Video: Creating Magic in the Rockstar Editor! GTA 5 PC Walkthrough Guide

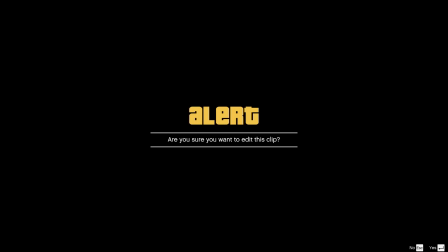(12:30)
But yeah, let's show you this clip. I need to add music at some point, but I have no idea what music I'm going to choose at this point.
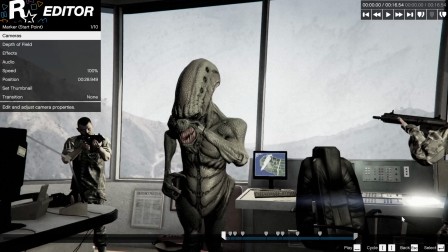(12:36)
But this is like, this was actually one of my first creations, and I kind of left it halfway through doing Monkey and the Train. I actually simultaneously was recording two different projects because I didn't really know what I was doing, and the Monkey and the Train just ended up getting more traction in terms of editing.
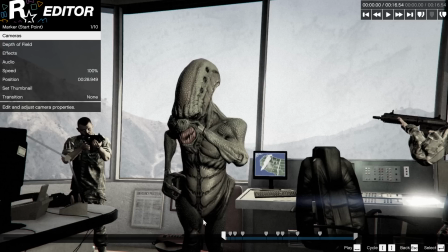(12:56)
And I haven't really continued with this one yet. So I'm going to play it out and show you guys, and then I'm going to show you how I did it. So this is a early preview, sneak peek of whatever I'm going to call this. Maybe in the comment section you guys can come up with a name for this this little short film. But this is the first clip I'm going to use, and I'm pretty happy with it. I might do some more tweaking, but this is pretty much it.
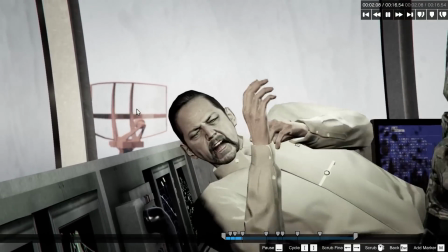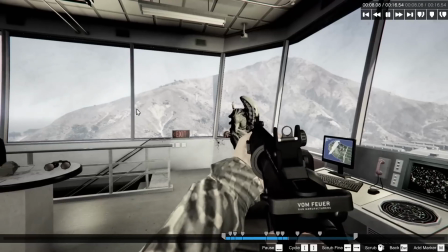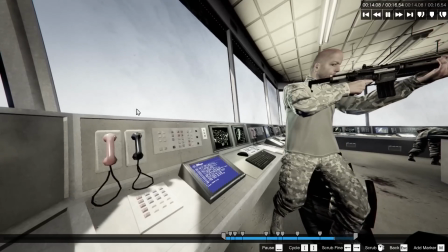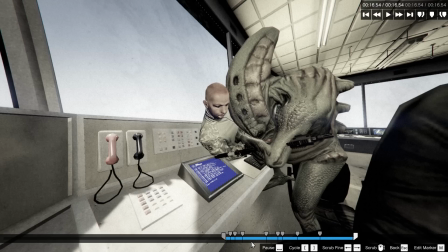(13:33)
So there we go. It's kind of brutal, and I'm hoping with like music in the background it will like soften it up, because it's quite like just dry at this point in time.
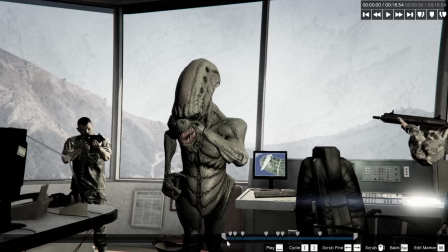(13:41)
You can see I've used like a filter, and I really like the camera angles I've got so far.
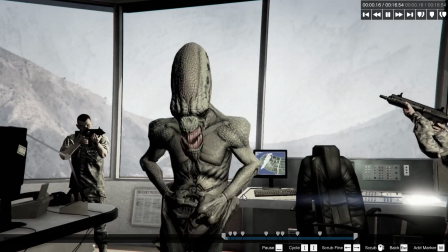(13:47)
So you start off like this, and then you see the guy and you see his little face.
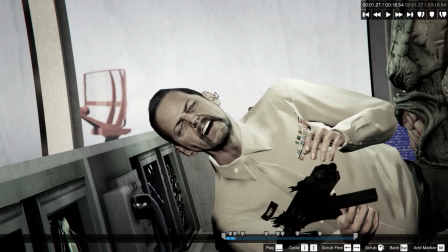(13:52)
He's like, oh no, that really hurt my brilliantly white teeth. And
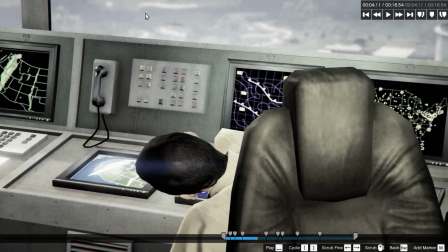(13:59)
then this bit is purposely no alien or anything, but just gunshots in the background. So I did that on purpose to kind of just make you as a viewer think, I want to know what's going on, and feel a little bit anxious because you can hear gunshots and you know the alien's there,
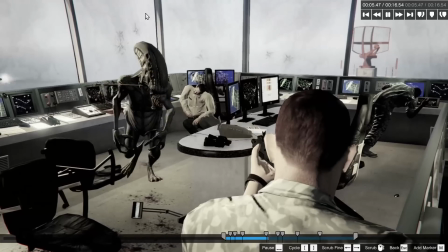(14:17)
but you can't see what's going on. And then you see him from this guy's point of view.
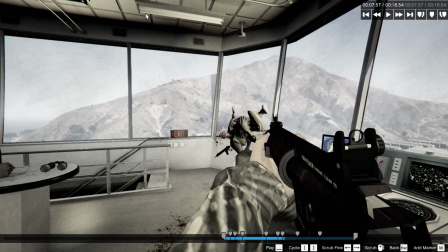(14:27)
And then you see it from this guy. So this is not something you can do. I actually had to set up the camera angle, and you can actually see some kind of clipping here where the camera is going through the gun because it's not really supposed to be there.
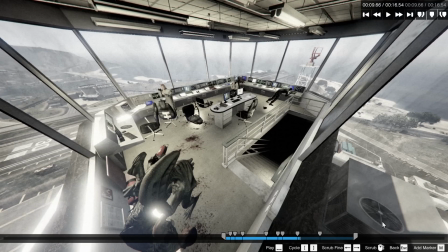(14:42)
But I'm pretty sure that when you first watch it, you maybe didn't notice it, so I think I'm okay with that.
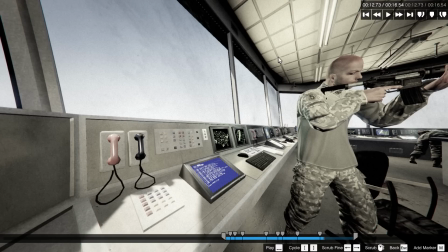(14:48)
And same thing with this. You can't see the alien, and he says, like, you motherfucker! So, yeah, it just makes it, like, quite entertaining, really. It's not supposed to be serious. Like, don't think that this is going to be a horror movie. It's not. It's just a bit of a, like, GTA spoof-type horror film.
Hi, motherfucker!
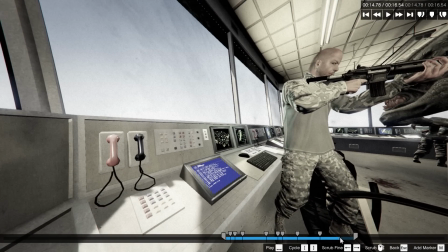(15:10)
I love how he smacked him. Now, what I might do is actually add a marker and change the speed of this to like
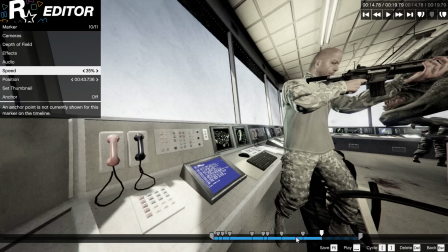(15:19)
30% and see what that looks like.
Semper Fi,
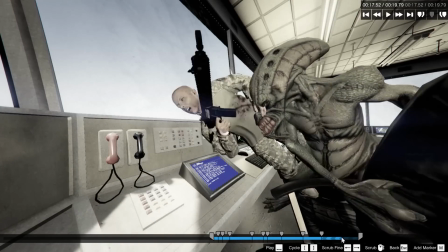(15:30) motherfucker!
And he makes a pretty good face like here. So I might actually zoom in as well.
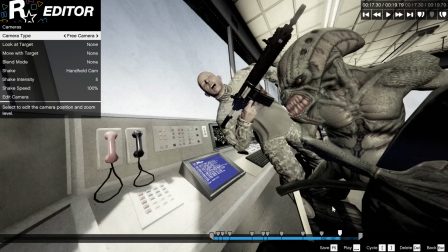(15:36)
By the way, that's another thing. All the camera angles in this film are all jump cuts, whereas the camera angles I did for the monkey and the train were all transitional. So they transition, they're all very smooth, but this is all very, to fit with the film, is all very like cut, cut, cut, cut.
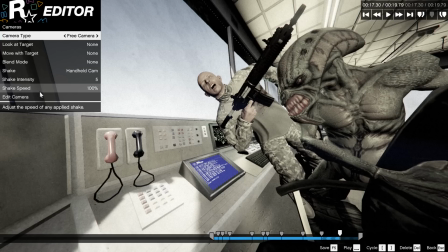(15:57)
So yeah, that's kind of on purpose. So yeah, so there we go.
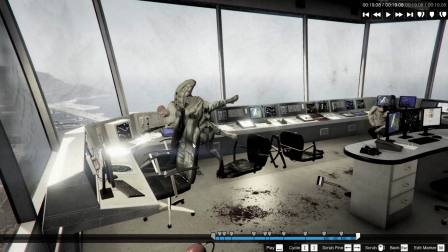(16:02)
So that's like the first clip of the film. Yeah, I'll save that. And there we go, guys.
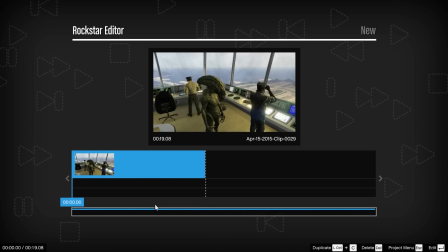(16:08)
That is a quick sort of look. I know this video is closing in at 20 minutes, but I hope you guys found this video enjoyable.
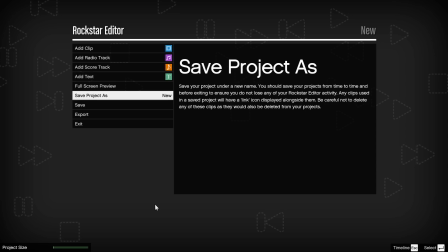(16:14)
I hope you took something away from this. If you did, let me know down in the comment section and leave a like. And I'll be working on my next Rockstar cinematic fairly soon.
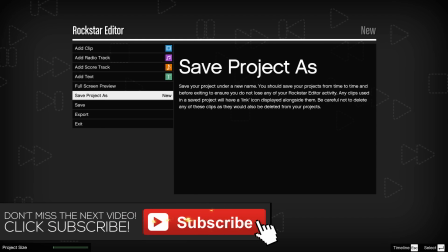(16:22)
But I hope you guys enjoyed this video. Be sure to let me know and take care. Bye-bye.